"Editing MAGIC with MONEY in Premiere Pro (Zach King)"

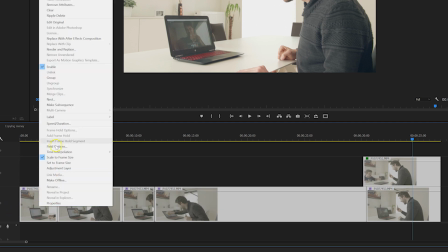244s
Like we've shown many times before, just select all your clips, right click and nest or group your clips.
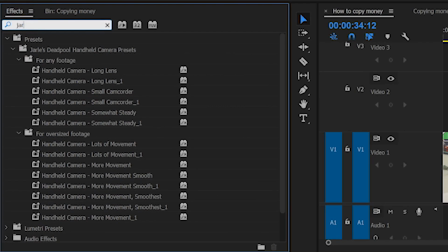251s
On that group I then drag the fake camera movement preset from Jarl, which I'll also leave a link to in the description below.
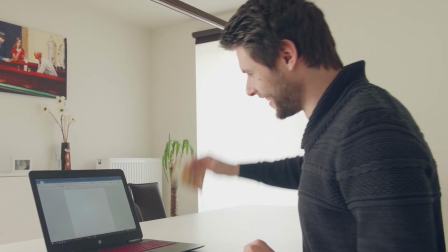258s
And now the shot looks a lot more dynamic. Plus, we can focus less on those cuts. By the way, guys, would you like to see our own fake camera movement back? Well, that might be a great idea for next Tuesday. So, make sure to hit subscribe, folks. So, two weeks ago I introduced you guys to Squarespace and how it kinda works to build your own website in minutes.
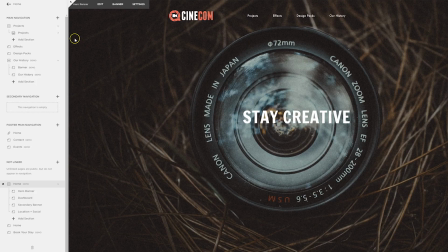278s
But it doesn't have to be a static website. You know, Squarespace actually has many different modules, like a blog page.
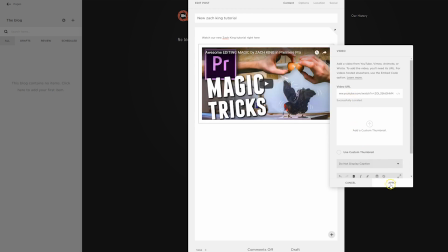284s
You can start writing articles in there, embed your photos or videos and make sure that all the articles are organized through tags and categories.
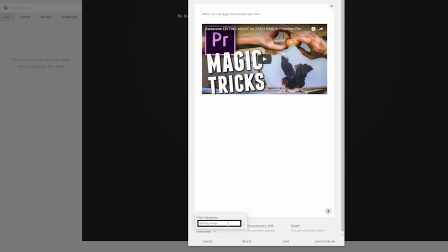292s
And of course, enable comments so that you can build a community around your website. Now, make sure to go to squarespace.com slash cinecom to get an exclusive 10% off. Or just try out their free option to test it all out yourself. You can also click the first link in the description below. Thank you all so much for watching... ...and stay creative!